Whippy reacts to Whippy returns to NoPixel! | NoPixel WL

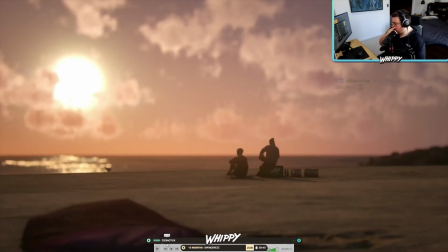[0:00]
so this video right i could have done
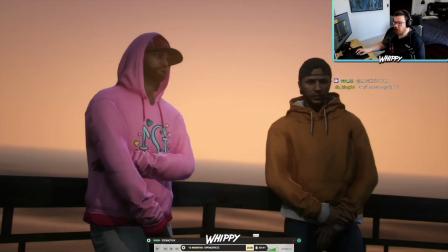[0:05]
better i like it my favorite shot of all of them was fucking
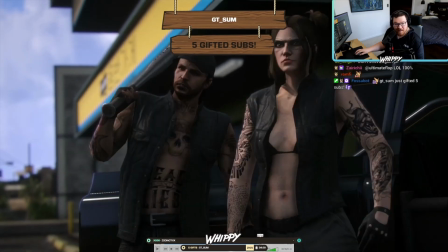[0:09]
this one this one with lilith and uh this one of lilith and dundee i fucking love this man this shot was so good and gt sum they were the five the five gifted
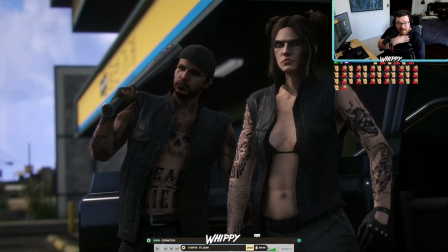[0:18]
subs dude fucking legendary thank you so much man is whippy awake i'm here hello
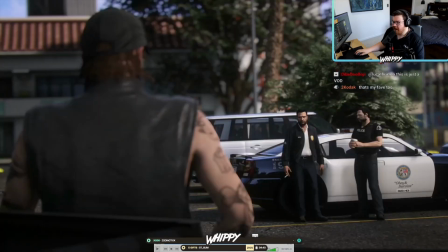[0:26]
so oh no man i am proud of some scenes in this like uh what's one
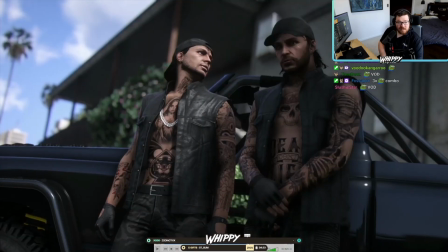[0:33]
i do really like i like i like this one this seems pretty good because it's got the tommy looking up at dundee the lighting it is pretty good it's not a vod at gt sum thank you so much for keeping the sub streak going uh 244 subs thank you so much man total sub streak and five kids sums for you hold on apparently you missed someone sub?
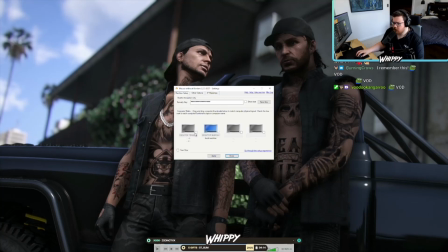[0:53]
Let me just, uh, da-da-da-da-da-da-da-da-da-da-da-da-da-da-da-da-da-da-da-da. GT Sum with a fire bomb. Thank you so much. And Spencers, how did I miss you? Am I being dumb? I'm making pizza tonight. I'm being dumb. Thank you, Spencers. Thank you so much, man. What's up with pizza, bro?
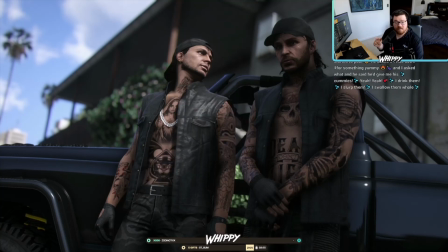[1:09]
Um, is this Quant V or NV? This was Quant V because it has death fulfilled that I can actually click on and control where NVE is just, I'll go whenever it's closest and doesn't work but here i can i can actually click you improve of each one yeah because this one this one was different because oh look it's bazza
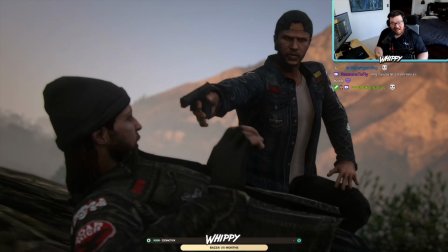[1:29]
look look at this fucking guy look look at him it's bazza bazza good to see you man hope you've been doing excellent man so he's playing spider-man for a little bit i tuned in and then instantly got hit with a spoiler perfect timing on my part it was my fault for clicking on a spider-man stream when i too was playing it at the same time Like, I'm like, fuck.
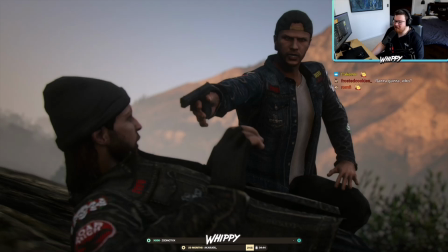[1:51]
Like, I'm not going to spoil it, but it was like a pretty big scene. I'm like, God damn it. I just fucking watched the spoiler. God damn it, dude. So, I saw you commenting on a clip of Counter-Strike talking about giant cocks. I did? So, what else was in here that I liked? There was, I'm trying to think of what scene.
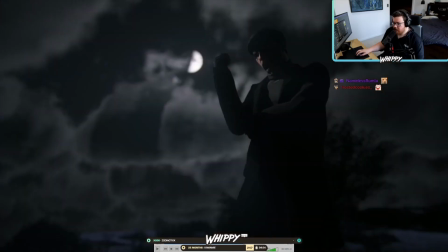[2:10]
Oh, yeah, this scene. Okay. This fucking scene with Norman. Okay. Because I'm, look, I'm just farming for nostalgia, okay? You know how fucking hard it was to line this up? I don't think you guys have noticed how hard it was, okay? But you see how he's lit from here?
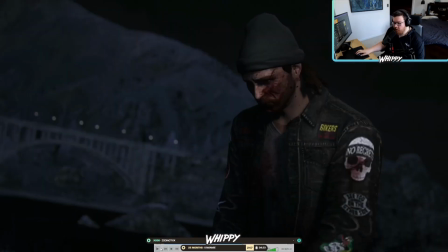[2:28]
I tried so hard. It took me like an hour. Okay, this scene of Norman just doing this, that was two hours of work.
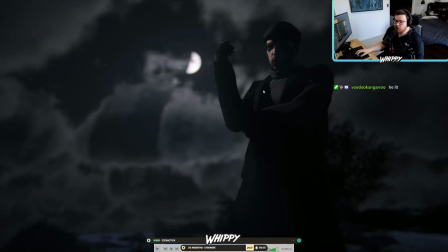[2:37]
Just that. Two hours. Wanna know why? Because I had to get the moon in the perfect position and then put a light i had to manually place a light facing down on top of him at the perfect angle to make it look like that he's being lit by the moon and then for dun then it was dundee's turn i
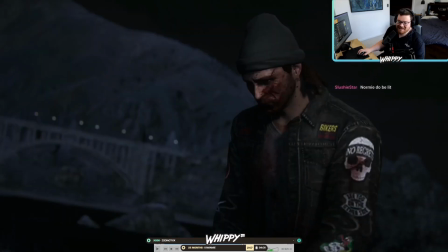[2:57]
just gave up i just put a light on him i just i just put i just put a fucking light on i just gave
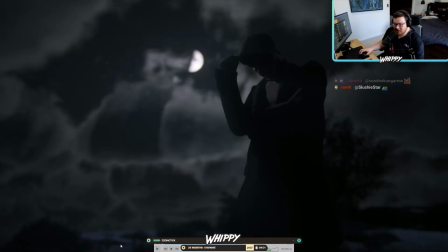[3:03]
up but i like i like this like you could see like just the cheeks and then he moves his arm and then it lights up the rest of his
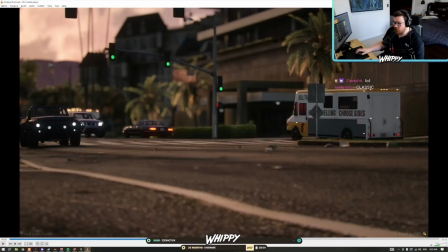[3:08]
face stuff like that i worked pretty hard to do and then I go fucking full stupid mode I'm like oh let's do a scene on the bench
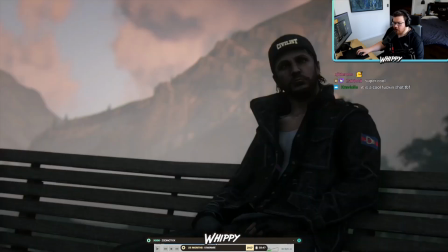[3:17]
Dundee's Dundee's bench all the way back here let's go back oh what do I forget
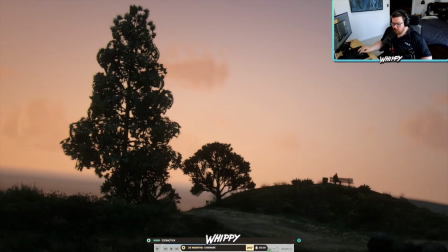[3:24]
I'm sorry this bitch is watching the sunset and he's in the dark because I forgot to put a light
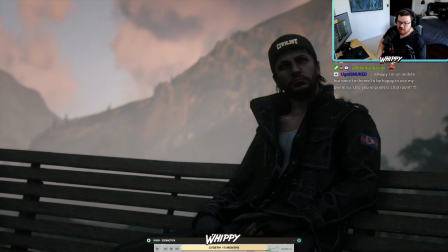[3:32]
on him stupid oh me I'm like I ain't going back I ain't going back to fucking fix it so I'm like I'll spend an hour putting a light on this dude but then I'll
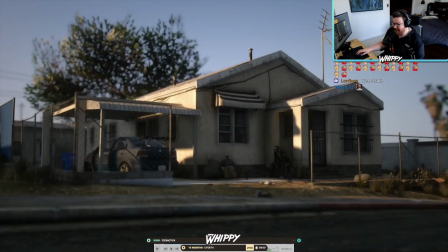[3:40]
spend fucking two minutes putting a light on this guy. I'm just like, it's just little things that I'm unhappy about.
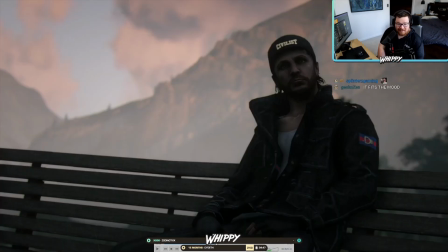[3:46]
So I'm like, I forgot to light him up. So now he's just, he's just blank.
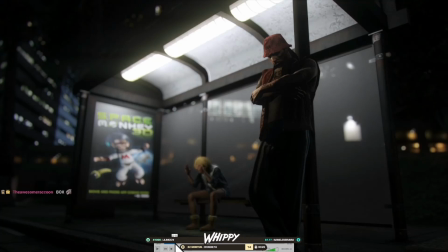[3:53]
Uh, I also remade this one. Like I didn't rip this from the old video. I actually went in and remade it manually. Uh, you can tell it's different because in the original video where this scene is pictured, uh, this building isn't lit up. I actually redid it here.